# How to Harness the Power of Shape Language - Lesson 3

Hello, I'm Sean D. McMillan, and this is Best Class Ever.
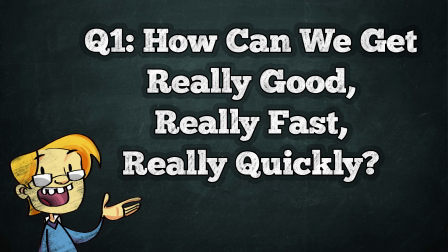Today, we are going to continue to learn about how to get really good, really fast, really quickly.
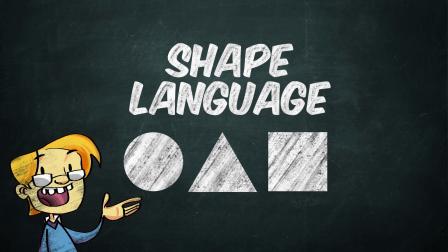And today's strategy is how to harness the power of shape language.
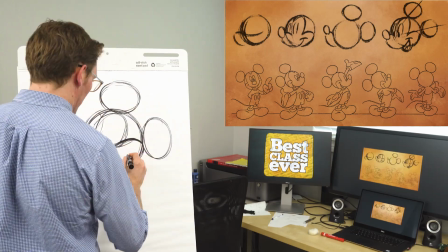Remember how ingeniously I explained that Mickey Mouse was designed with three circles within three circles within three circles?
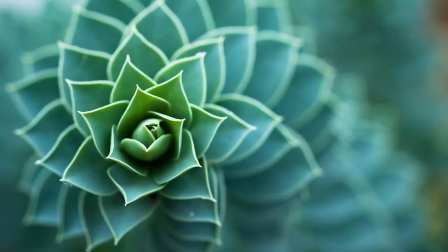Like the fractal geometry that we often find in the patterns of nature. So let's take a look at some more character designs and see how we can use common base shapes like squares, circles, and triangles to both bring out the character in our art and as a powerful design strategy that can be combined with other techniques which we will learn later on.
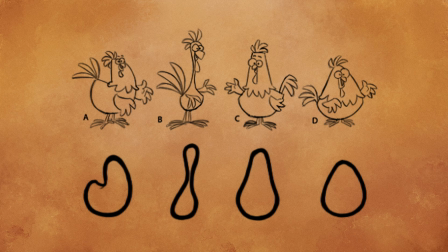Here you have four hens all basically drawn exactly the same way. The only difference is that each uses a different base shape which actually gives each one a totally different character.
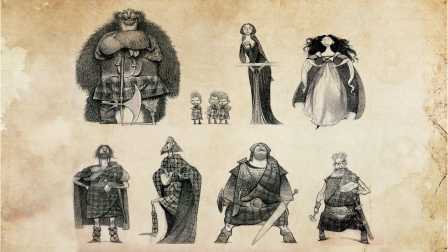Now let's revisit Disney Animation to take a look at the work of some of the best character designers in the world.
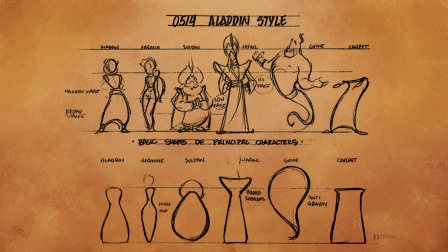Now if we look at the original animated Aladdin by Disney Films, this is what we call a character lineup. It's a simple way to compare all of the characters to each other and see how the differences in their design reflect the differences in their character.
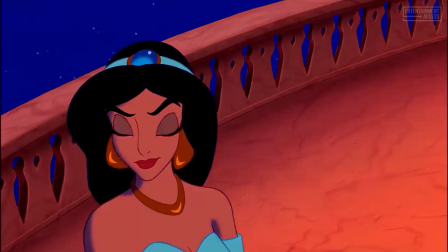But visually speaking, the biggest difference is their base shape.
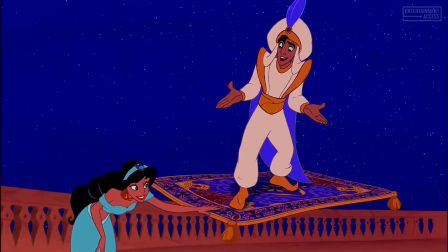It's every bit as important as what clothes they wear, what kind of facial features they might have, or what color is used to depict them.
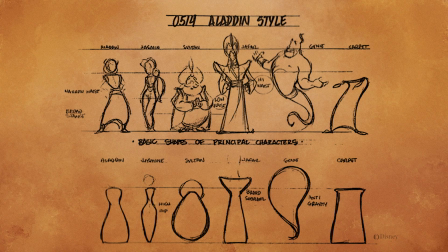If anything, the base shape is critical because it gives each character a truly unique silhouette,
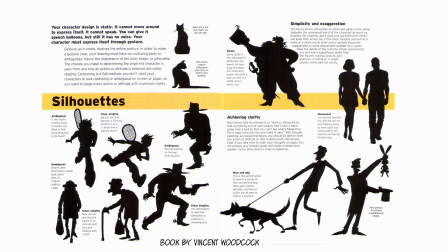making them instantly recognizable no matter how big or how small they are on the screen. A good, clear, easily readable silhouette is another critical aspect of character design and is itself one of the most powerful tools in visual storytelling.
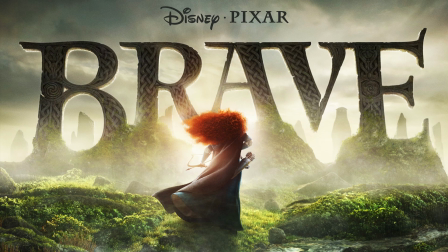Now let's take a look at the adorable design of Disney Pixar Brave's Baby Bears. There is something really charmingly simple about their design that makes them really appealing. But looking at their design, you can see that there is clearly a very simple set of shapes that if you find them, makes it very easy to draw them.
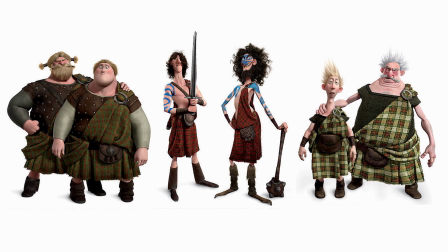Again, here is a charming lineup of characters from Disney-Pixar's film Brave.
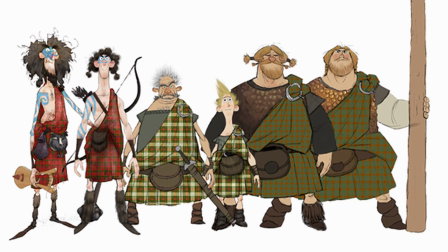See how each character has its own unique base shape reflecting the differences of character between their different tribes?
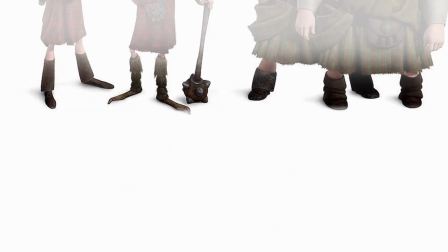Even if we look at their feet, they're designed using polar opposite shapes.
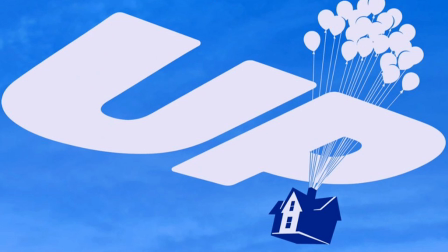But the greatest dualistic example of character design is definitely from Disney-Pixar's film Up.
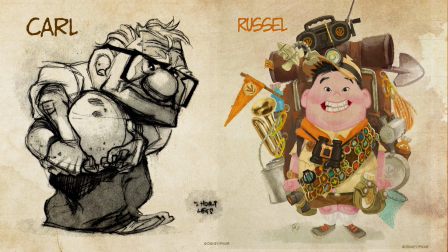Here we have a fantastic example of contrasting base shapes. Good old classic Box vs. Sphere.
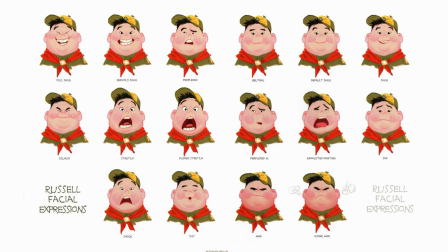Russell is radiating roundness, while Carl is a boxed-in old man.
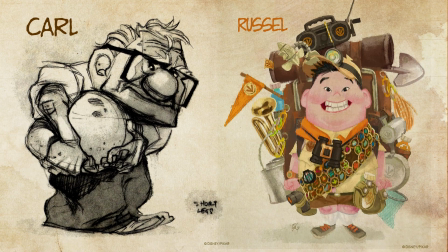Neither of these characters is really the protagonist or the antagonist, but their contrasting ways of approaching life are the foundation of the story, and a lot of the conflict does stem from their contrast. Now, I once asked my high school art students to, you know, ask me to draw anything.
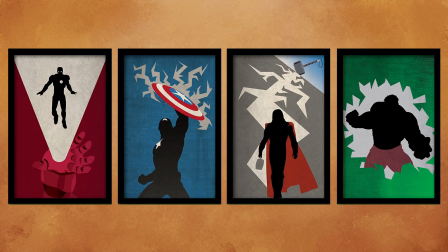And, of course, like all high schoolers, they love the Avengers. As a matter of fact, one of the girls in the class had a crush on Chris Hemsworth, who plays Thor. So of course, they asked me to draw Thor. Now some might say that with this gray haircut, I actually look a little bit like Chris Hemsworth.
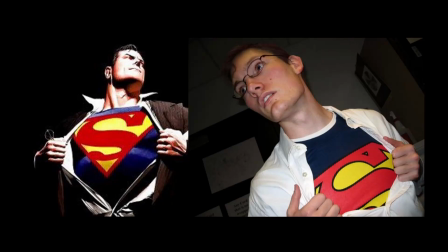Or, I don't know, perhaps even Chris Pratt. Actually people tell me I look like Superman, but Superman is lame. Anyways, so they asked me to draw Thor.
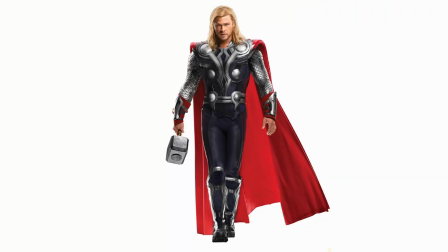So, we brought up this image from the internet, and I attempted to draw it, but it just ended up going really badly, and I was doing this in front of the whole class, so it was actually quite embarrassing. But you know, what happened was I made exactly the mistakes that I mentioned in the previous lesson. I just started drawing without a strategy, and I hadn't really looked at and analyzed the image to find any interesting shapes. So I threw the drawing away, and I started over again from scratch. But this time, I actually stared at the image,
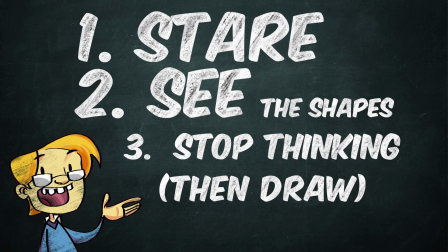found a common shape that's placed within different parts of the image, and I used that as a strategy to help me draw this image of Thor.
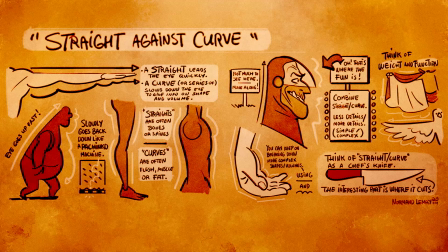And combined with some other techniques, which I'll teach later on, called straight against the curve and controposto,
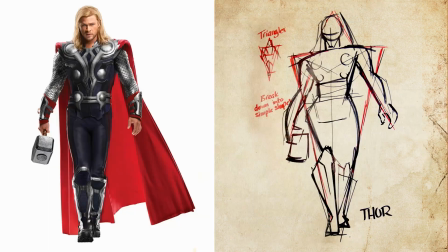I was able to really execute a nice, simple version of this very complex photograph. So, you can see here how I use triangles as a way to break into this complicated image.
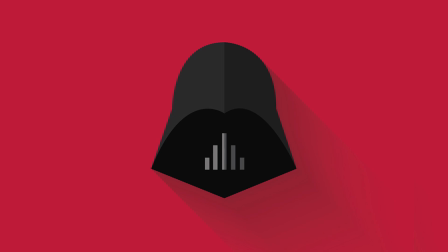And since we're on the subject of superheroes, for our last example, let's look at one of the most archetypal arch nemesis in all of film, Darth Vader. Ask not for whom the bell tolls, it tolls for thee.
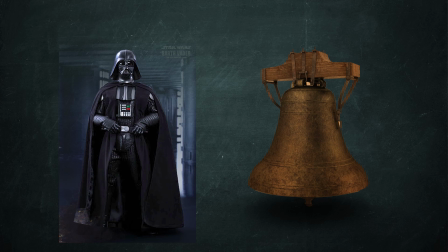In this poem by John Donne, he uses the bell that was used to signify time throughout the village as a metaphor for death. Back in the days of agriculture, not everybody had a clock or a watch on hand. The way that they knew time was the church would ring an ominous bell throughout the city.
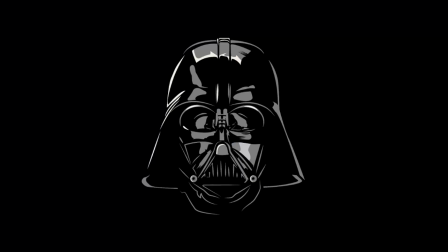And there is that moment in all of our lives that we are all waiting for. Darth Vader is the physical manifestation of death. And although we do see some triangles in his design like you often see in many villains his base shape
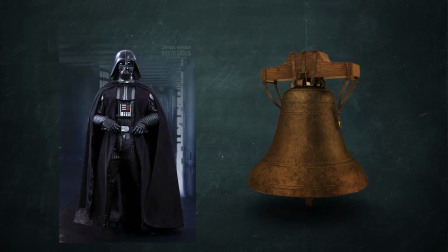is more like you guessed it a bell when this guy shows up
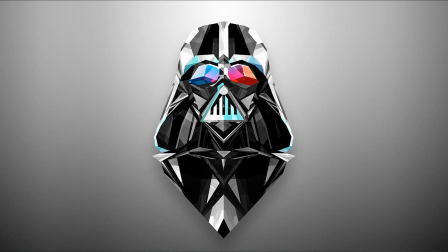you know the hour of judgment has arrived his face is also scary because his bugged out eyes and inhuman black plastic
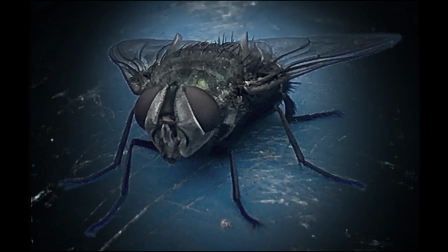gives you the same grotesque feeling you get from a horsefly
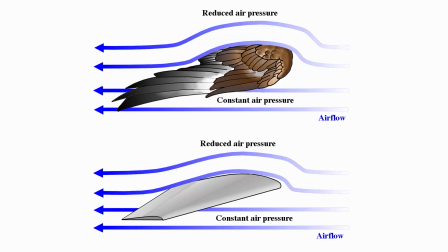is this design intentional i think so animals and nature can be a great source of inspiration In science and engineering,
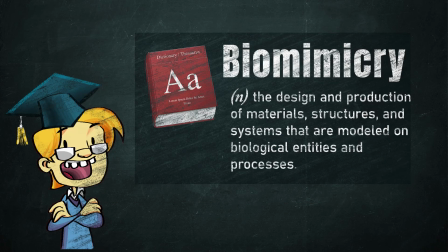we call it biomimicry, learning how things work in nature and adapting it to technology.
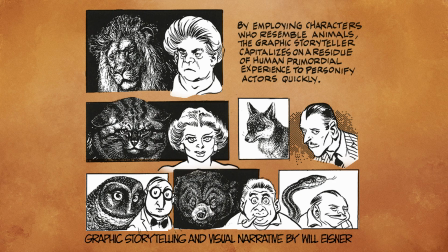Nearly every book on drawing will show how characters are often designed to take after certain animals.
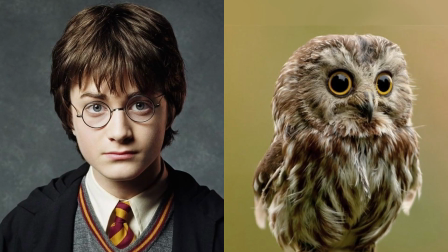For example, if you add perfectly round glasses to your character, it's an easy way to make your character look more smart, perceptive, and mysterious like an owl.
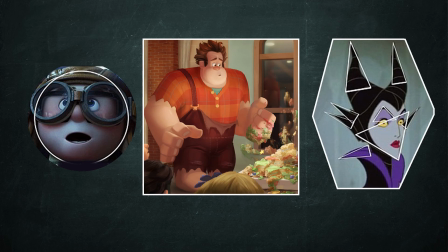Shapes themselves almost seem to take on a character of their own. Circles, by their very nature, have no sharp corners.
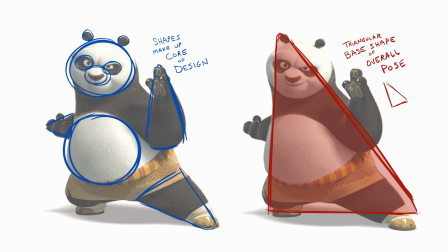They're radiant, and they can make your characters very approachable. They can be loosely drawn and very flexible.
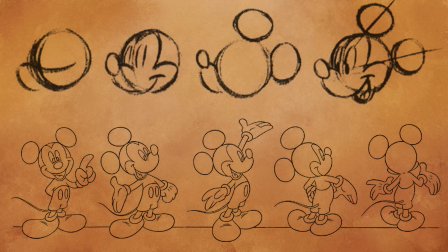These are the shapes that appeal to and remind us of children. Triangles are very different from circles.
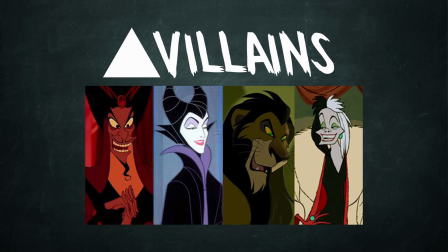They are sharp, pointed, and they can create a feeling of danger. They are often seen in antagonists and villains with a dangerous, driving, nefarious purpose. They can make a character look dangerously intelligent or clever.
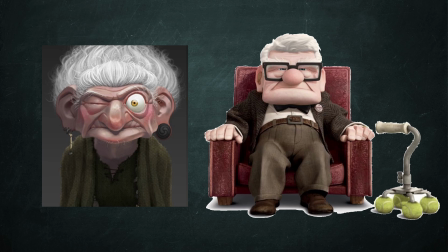Squares are reliable, measured, and consciously constructed. They're great for designing solid, reliable characters with a strong foundation. Now when we actually look at the world, we don't actually see lines. We see edges where two shapes meet, but we don't actually see lines.
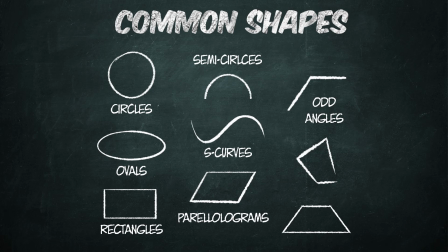Lines and shapes are the simplest, fastest tool in your toolkit to help you draw complex images in a simple way. But to harness their power, we need to realize their potential for storytelling to bring out the character of our art.
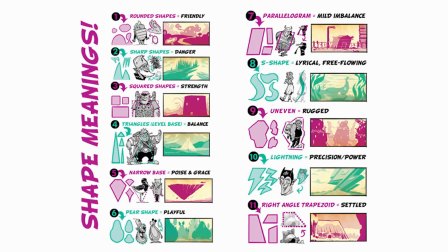And so when you're designing characters or environments or trying to capture the essence of something, using conflicting, contrasting shapes is a great way to bring the audience's eyes to that special part
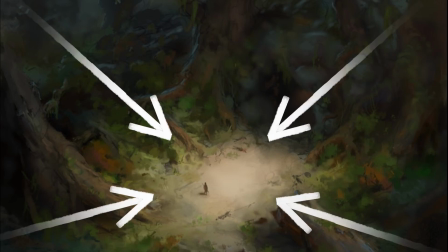of the image. your audience's eye will always go to the part of your drawing that has the most contrast.
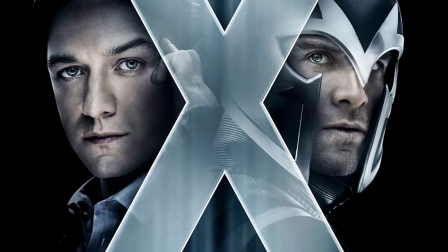Just as the protagonist is fighting against the philosophy of the antagonist,
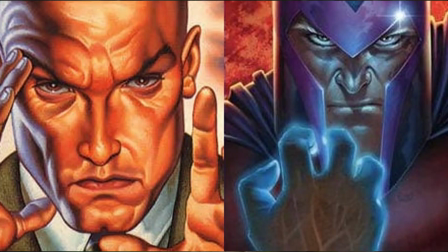your characters can have a shape that is conflicting with someone else's shape.
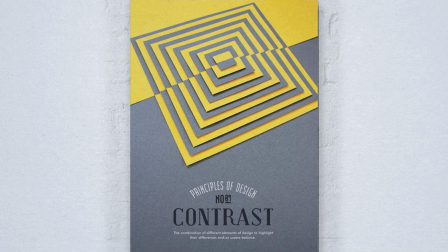Contrast is itself one of the key principles of design, all of which we will present at a later lesson,
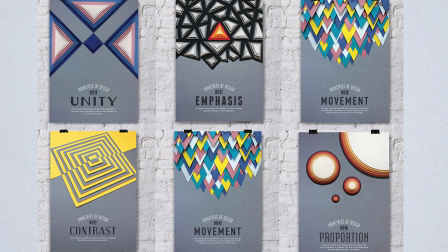and all of which can be combined with all of your other techniques to create powerful combinations and interesting designs.